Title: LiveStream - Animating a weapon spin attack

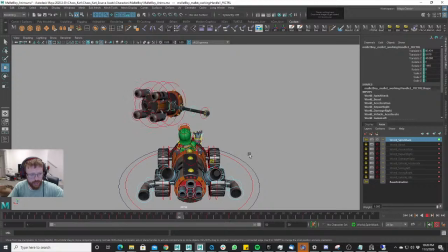Like it affected the enemies. It looked like it would affect the enemies more. That's the way I took it.
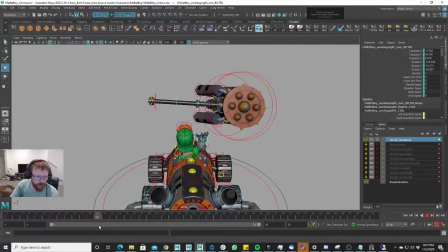And if we want to even plus that and make it even farther range, we can pull it out like that.
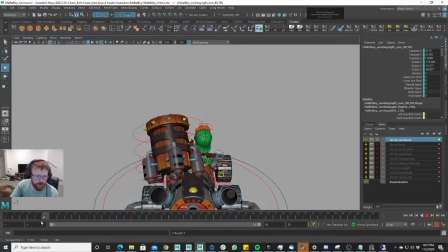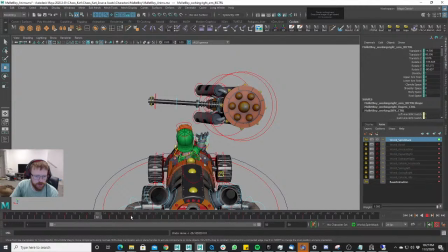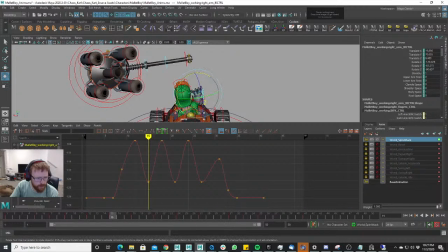Maybe there's just a little bit too much rotation on the on this here, so let's just tone that down just a little bit. But I do want some. I do want a little bit of rotation, so that it randomizes, right?
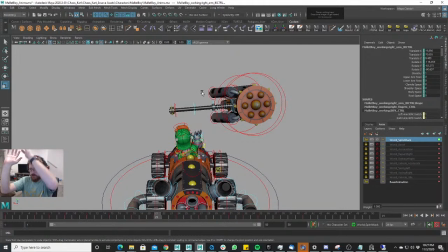We don't just want this perfect goes up in the air and it just spins in this straight circle right above his head. We want it to be kind of random.
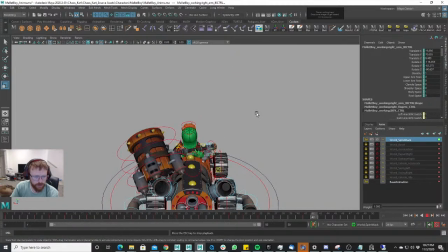Artistically, it'll just make it better. And so I think that's a good.
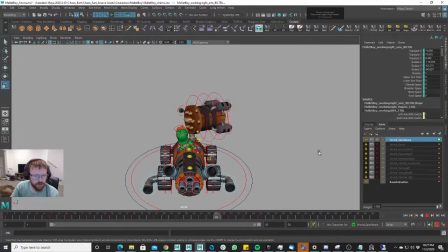That's a good medium.
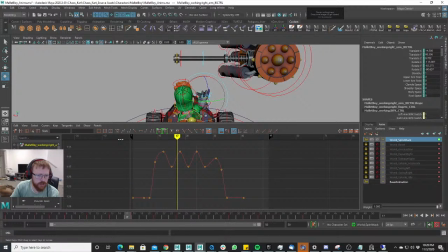Going to take his hand here and I'm going to rotate it downward actually.
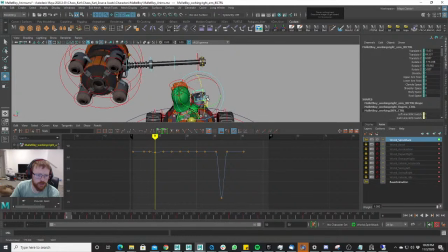I'm going to have to build this out ourselves like this because I've decided I want to see that
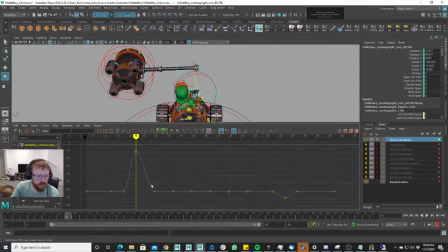more of that mallet because we can see more of the smear frames. And smear frames are just cool. In the right spots, right? You don't want to put smear frames in where it doesn't make sense because then it'll just look like you're purposely putting smear frames in where they don't belong.
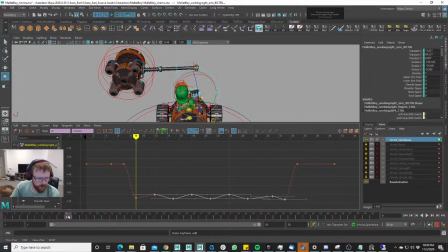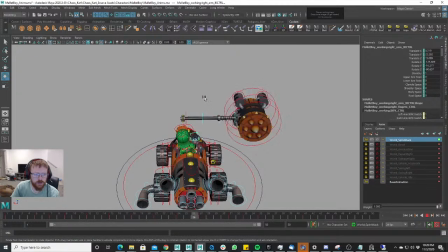Okay, and so we'll notice that his mallet kind of just snaps down, right?
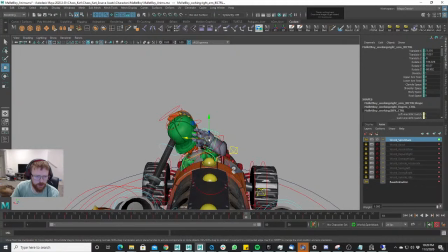And that's fine. Our hand pose. Let's pull our hand pose out just a little bit here.
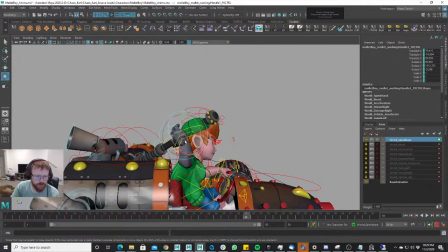And we don't have to. We don't have to keep the mallet following his hand right there, exactly right.
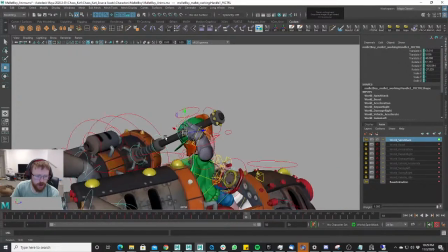We can adjust the mallet to however we want it to, so it'll look nice.
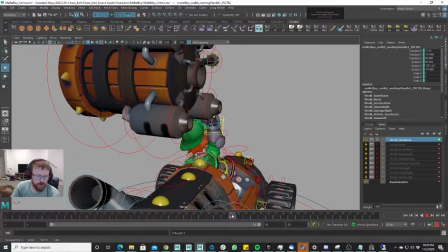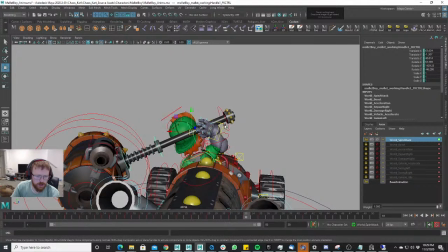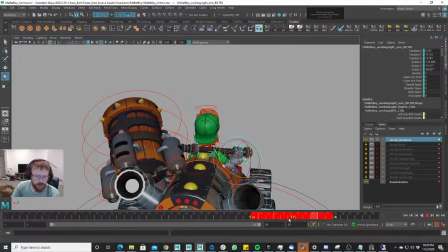We want this actually to drag behind a bit like this and his head to do the same. Right. Pull that.
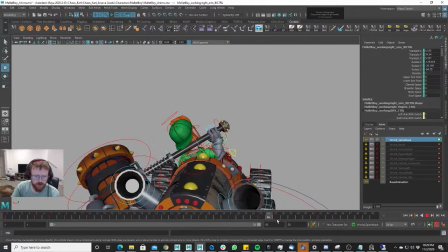It's kind of hard when it comes back, so it kind of stops when it hits here, right? So we can actually pull this way and soften up that landing. Pull it up too.
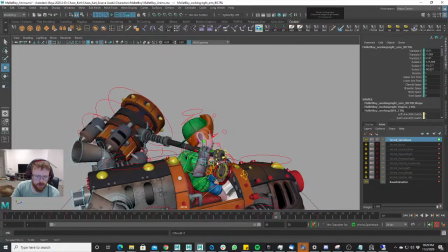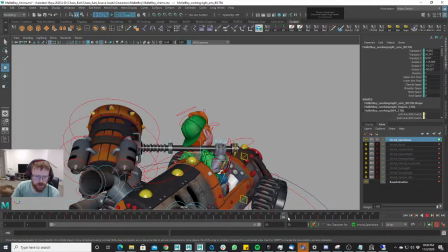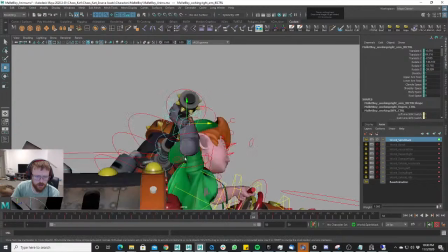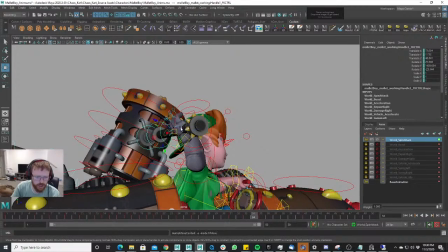And again, if I get quiet for a second, I'm just really into it.
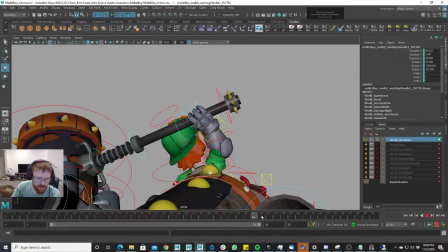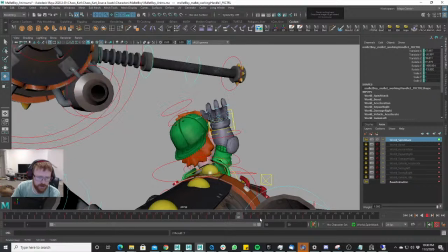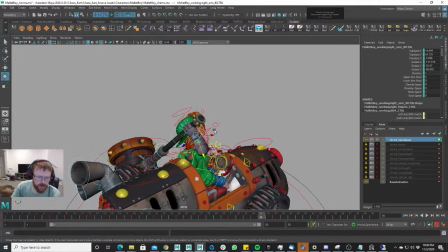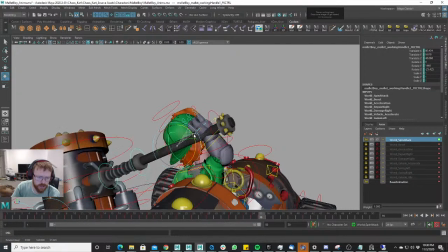Spots I don't want to quite make it follow the hand precisely. I'm going to build in my own pose here.